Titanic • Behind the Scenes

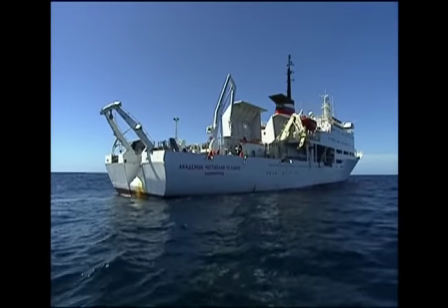1s
Well, it was a mission.
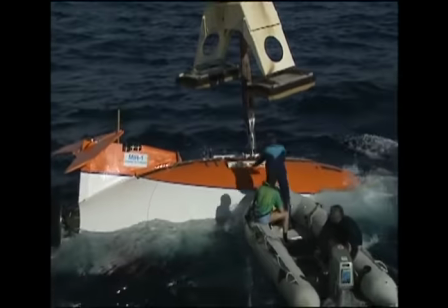2s
It was a mission to go and shoot film in one of the most extreme environments that I think motion picture film has ever been shot in.
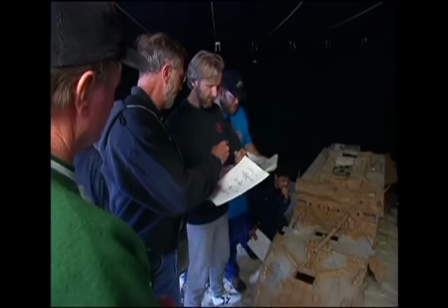10s
We commissioned a model of the wreck that was put together to the best of
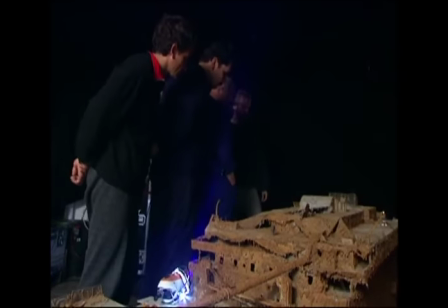15s
everybody's knowledge of what the wreck looked like down to where every railing was bent over and we built the model. We took it with us on the Russian ship on the Keldysh and we had a little pre-visualization bay set up where we would take a little video camera mounted on a miniature submersible with miniature fiber-optic lights that corresponded to the actual lights we'd be using,
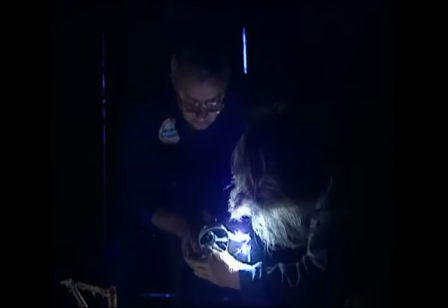33s
and we would do dry test runs of the shot. And I would get the Russian sub-pilots to move their little toy subs the way they were going to move their big subs,
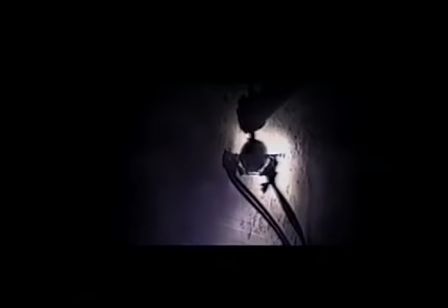42s
so that they would understand the shots going down there. We were trying to go down there and shoot narrative film,
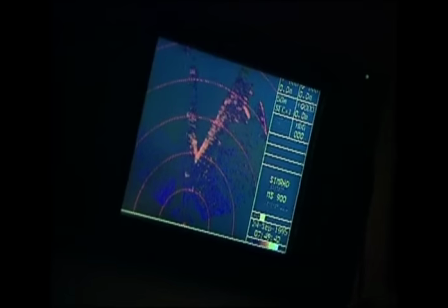48s
and it was unbelievable to go two and a half miles down to face that kind of pressure, to deal with the kind of technology required to do that,
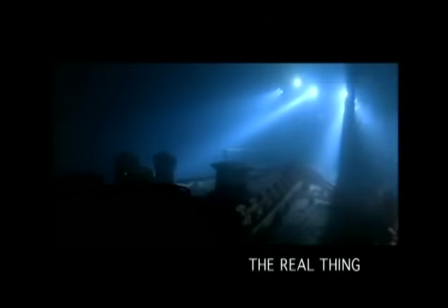56s
and to think you could pull it off, but we did pull it off, and that's pretty exciting.
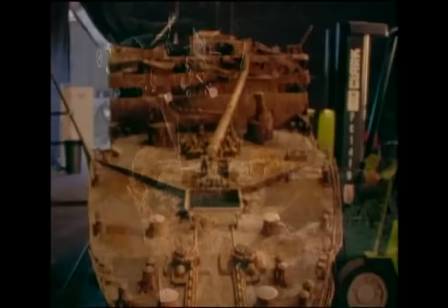60s
The underwater mirror sub sequence is a combination of visual effects footage involving miniatures which we're shooting,
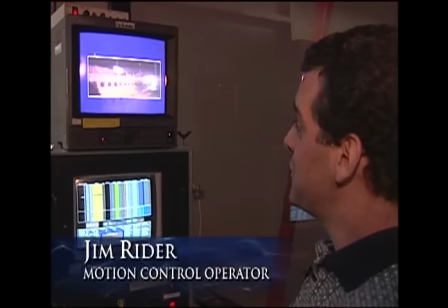69s
as well as actual Titanic footage which was shot underwater.
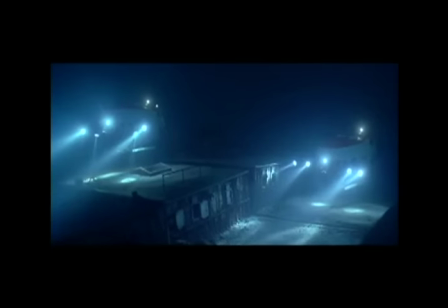74s
Not only do our visual effects have to look good,
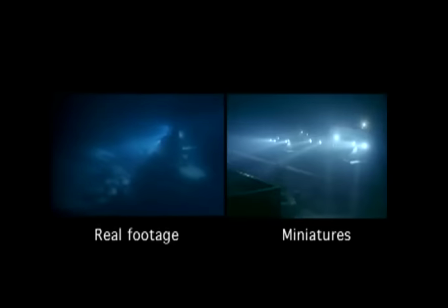76s
they have to be perfect because they're being cut right next to real actual footage of these same submarines against the real Titanic.
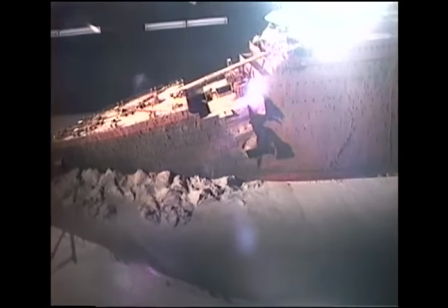85s
When we actually shoot the submarine, we put special filters on the lens and fill the room with an incredible amount of smoke.
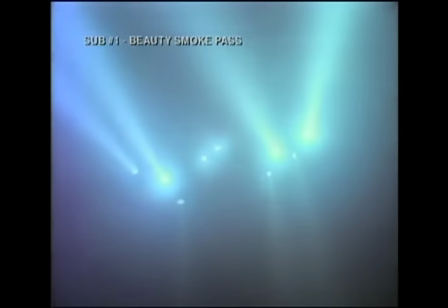91s
The sublights have shafts of light which illuminate the boat and lo and behold, it looks like it's underwater. When they said we're going to shoot it upside down, it made perfect sense because the model was the dumb object in the scenario.
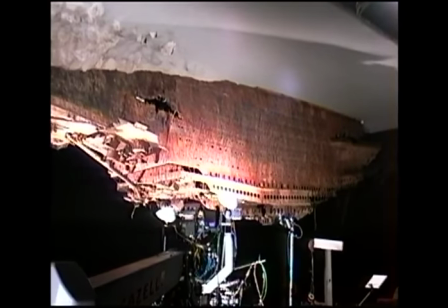105s
By hanging them off from the ceiling, we could put all the lights on the floor, we can adjust all the lights all we needed.
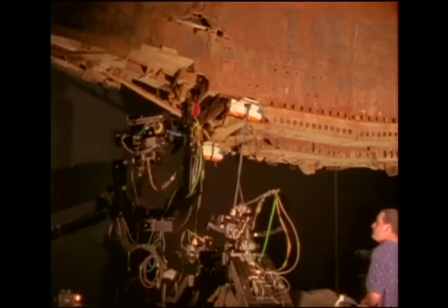111s
All the motion control system would be sitting on the floor where we needed it.
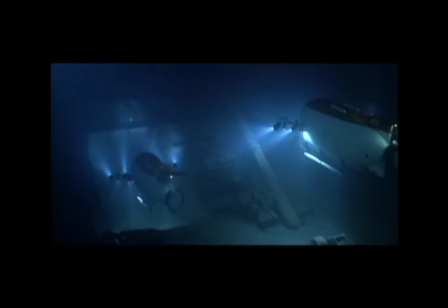115s
Out of all the photography on the Titanic those shots are for me the most difficult and I think we even fooled Jim on a couple of those shots.
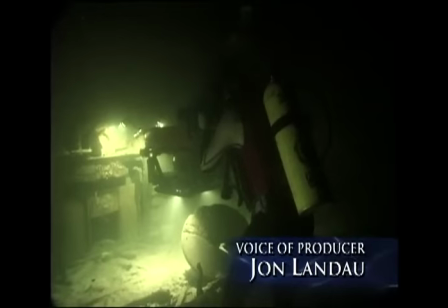124s
In order to get specifically scripted scenes that we couldn't get at the real wreck we built a set in a tank in Escondido California.
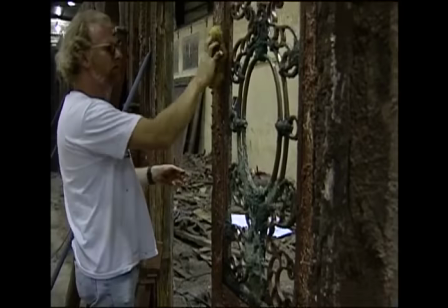132s
Well this is the underwater set of the Titanic as it exists today so we're trying to recreate the wreck.
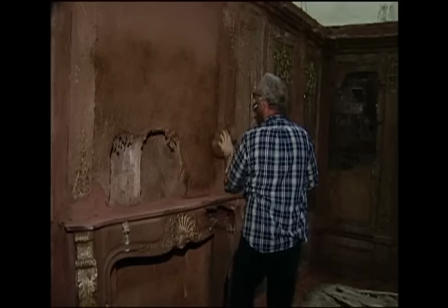139s
The hallway you're looking at is the first-class hallway that would lead to the first-class suites and first-class rooms. The majority of the research came from Jim Cameron, who was actually on the wreck. So we have his video from when he was actually on the wreck.
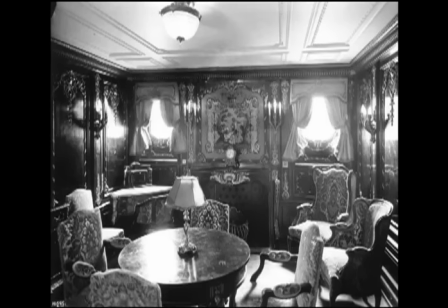155s
We've taken that, combined with the photographs we have of the actual ship.
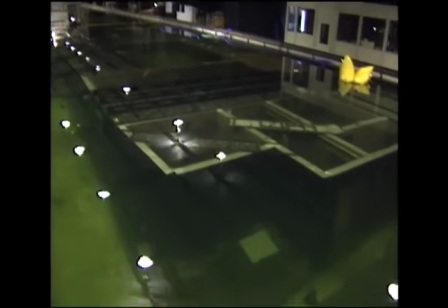161s
The first and most important concern is that it's going into a tank so it can't float.
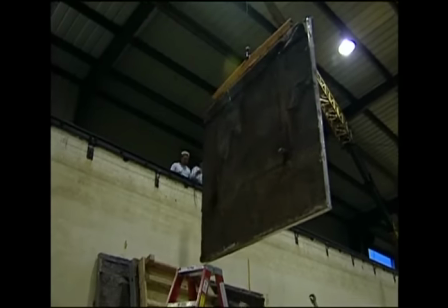166s
Each of these walls weighs about a half a ton.
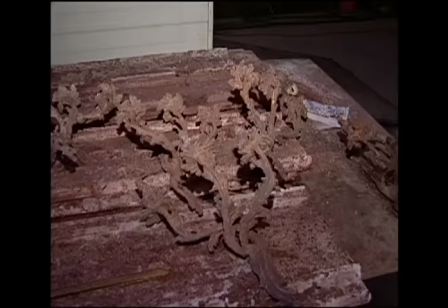169s
We had to create it to look like it had been underwater for many many years so we came up with all sorts of interesting ways of burning
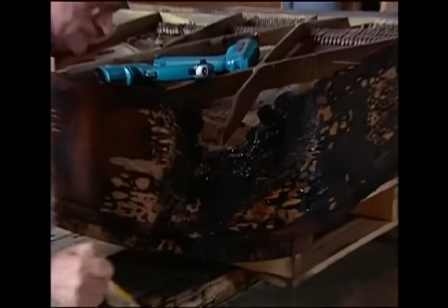176s
and then shellacking and then burning again to try and give it that aged look and the sand pushing the sand into it as it's drying and
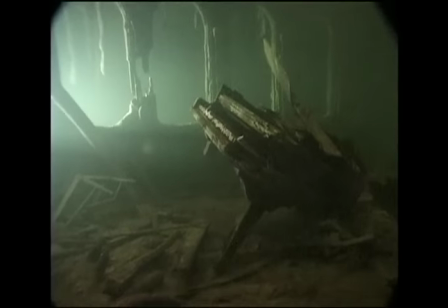183s
shellacking it again to make it look like it had been underwater for quite a while when I found out that Kate Winslet was cast I said to Jim or or whoever it was, I would like to meet her. And they said, why? I said, well, I want to see her body gestures, her voice level, because I'm playing her.
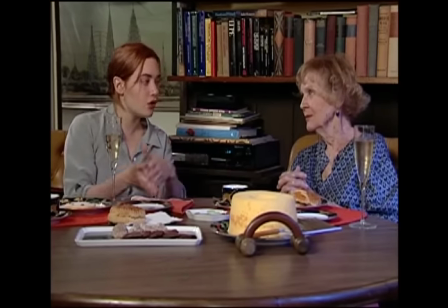210s
She's not playing me. So we killed a bottle of champagne, and we talked, and we talked, and it was a lovely afternoon.
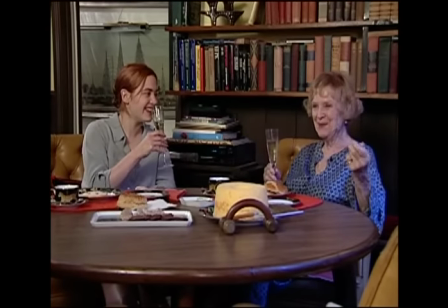217s Let's celebrate. Cheers. Cheers.
I thought it was remarkable. I mean, she is a remarkable woman. She's extraordinary, and the stories she has about partying with the Marx Brothers,
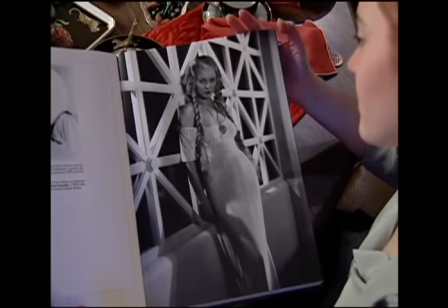231s
I mean, she's just absolutely incredible.
I know it's hard for you to believe that, but it really and truly is not my hair.
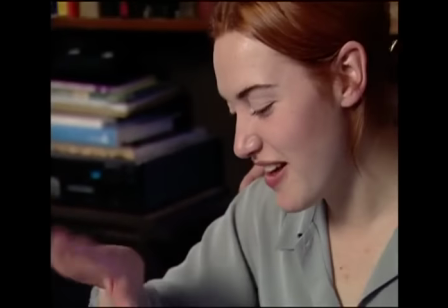240s The breast is mine, the stomach is mine, the hips are mine. Good, and I hope it's still all yours.
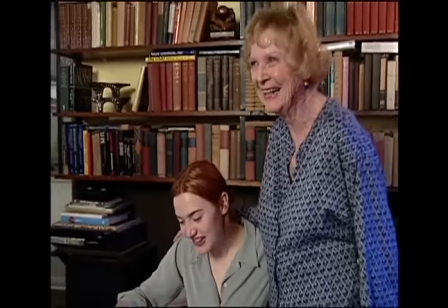246s
I loved the time that I spent with her.